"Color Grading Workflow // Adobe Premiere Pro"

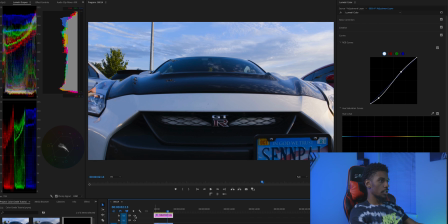to me this is looking pretty good so far you know I added that contrast lower my blacks you know got my highlights right just got the overall image looking the way that I want it to look and that's the main goal of the color correction it's the kind of like balance out your
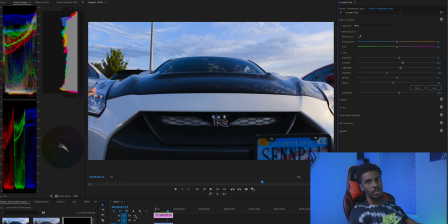image and get it to a point where all your colors are pretty much correct so I think the color temperature is a little cool for this image I shot it that way purposefully so
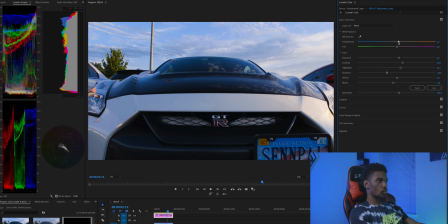I'm just gonna leave it like that I could add some warmness to it but I'll do that on the
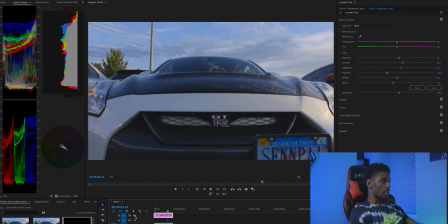color grading side of things so yeah I think we're off to a good start now that we have this underway the next thing I like
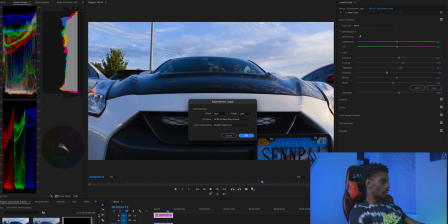to do is add another adjustment layer so this adjustment layer will be specifically for the color grading and add in that stylized look to your footage what we just did was kind of like get our footage like
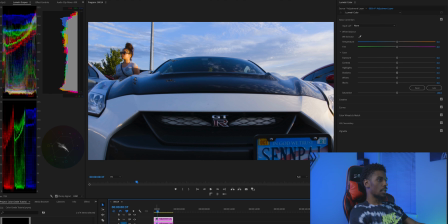to rec 709 just to give it some color some contrast and really bring it to life and now we're gonna add that style to our footage to you know convey whatever message we want to convey with this so let's get to that
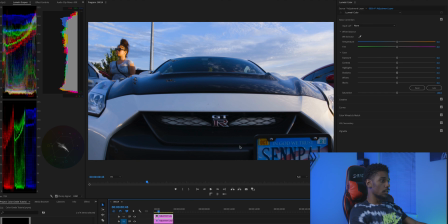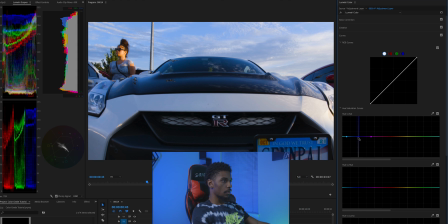So what I'm doing here is just changing that overtone of the,
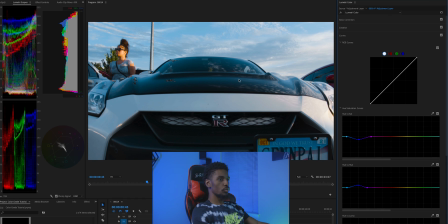like this image is filled with a lot of blues from the sky and then I shot it cool so it was just really blue and it was a little bit too blue for my liking. It's just like a real dark blue so I'm just softening it up
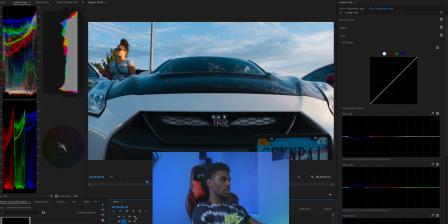adding that teal look to it. you may hear about the teal and orange look a lot in color grading it's just a proven method that works so I try not to go against the grain and just go with what works
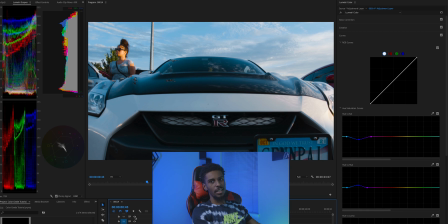honestly so just adding that touch of coolness in the right direction
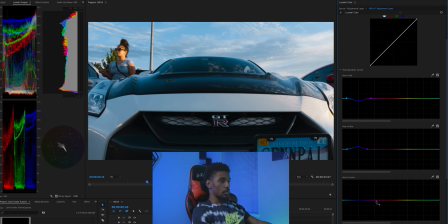and if you notice here I'm using as I'm making these adjustments
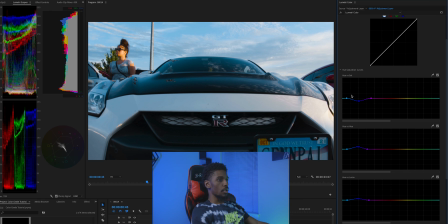I'm making these adjustments within the blue areas of the footage because like I said mostly this footage was shot cool the skies and the sky is reflecting off of the paint of the car the car is a metallic color so it's
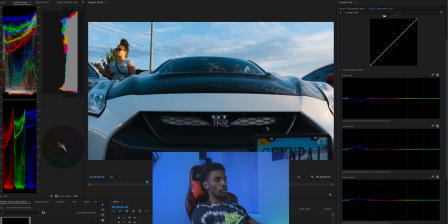going to reflect the sky so that's why I'm really focusing on the blues right now because that's the dominant point of the footage as mentioned earlier so we're gonna go back and add some warmness to it and everything as well but right now I'm just focusing on this
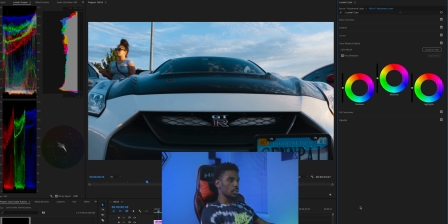I think that's good so
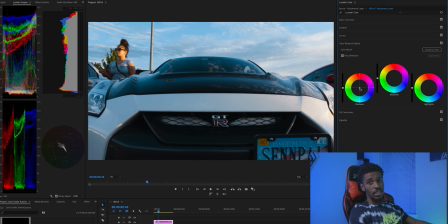but then this color wheel section this is where I like to get creative just play around and see what looks good and I like this section because you can manipulate each section of the image so if you look at our shadows you can see we got more from
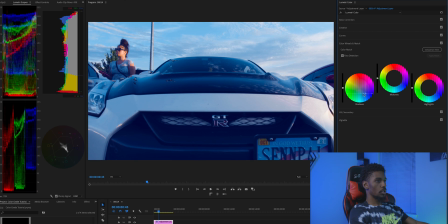this to the shadows or we can make it more cooler and some agenda to it if needed of course I'm over exaggerating so you can see what it does but mid tones kind of can see you know and the highlights here as well so I kind of like to go extreme when I
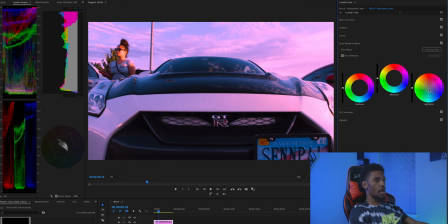first started out I would just do everything to the extreme to see what parts of the image that it affects and then I would just dial it back but that's one way to do it or you could just make a little small increments and you know just feel your way through so whatever floats your boat
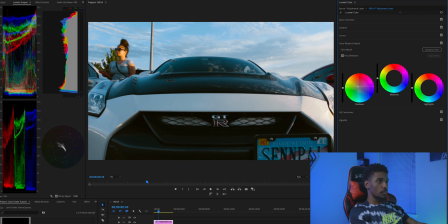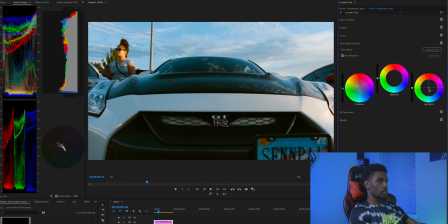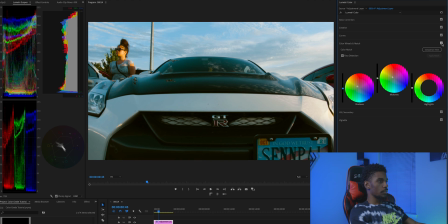all right so just pushing my shadows and my mid tones into that orange warm feel cuz I'm like I said the image was really cool to begin with and I just feel like it needed some warmth but I didn't
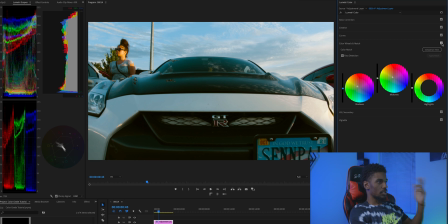want to really overdo it so I'm just gonna leave it like this for the most part and already we're looking pretty good let's just see the before and after here so this is a really cool color
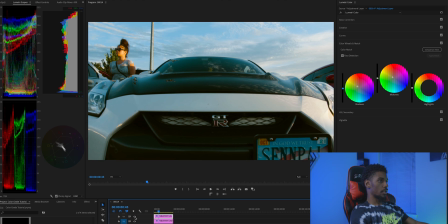temperature footage and here is the color grade on it so already you know I already like it one last thing I'm gonna do I'm going to show you guys is like making enhancements to your footage so I
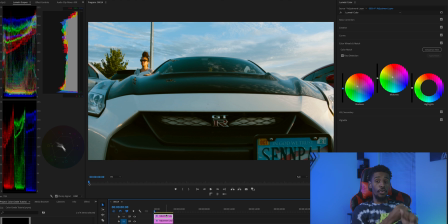like to do color correcting and color grading and then making any enhancements to the photos I meant to the footage whether that be volumetric lighting or just masking out the certain parts of the image to make it pop right now what we're going to do
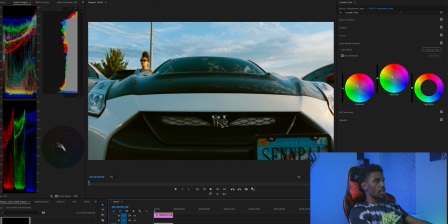is mask out this GTR logo and really bring this footage to life because I feel like we have a good shot it looks good but it's just lacking something so I think once we make this GTR logo pop it'll really
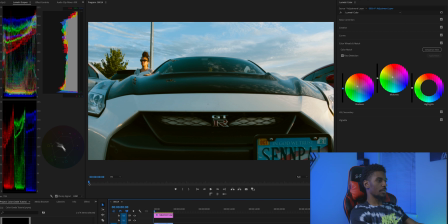give our viewers something to look at it will draw their eyes directly to what we wanted to see so let's go ahead and do that and we're gonna do that the same way we did everything else I'm gonna add another adjustment layer once I open this adjustment layer once
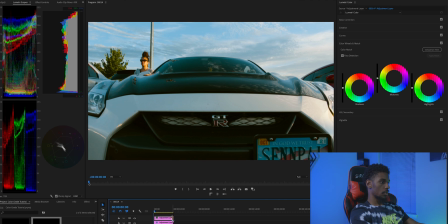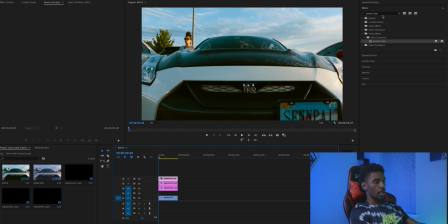you have your adjustment layer we're gonna go over to the effects panel and look up lumetri color which is already here so I'm gonna it's already typed down right here but normally you would type it in there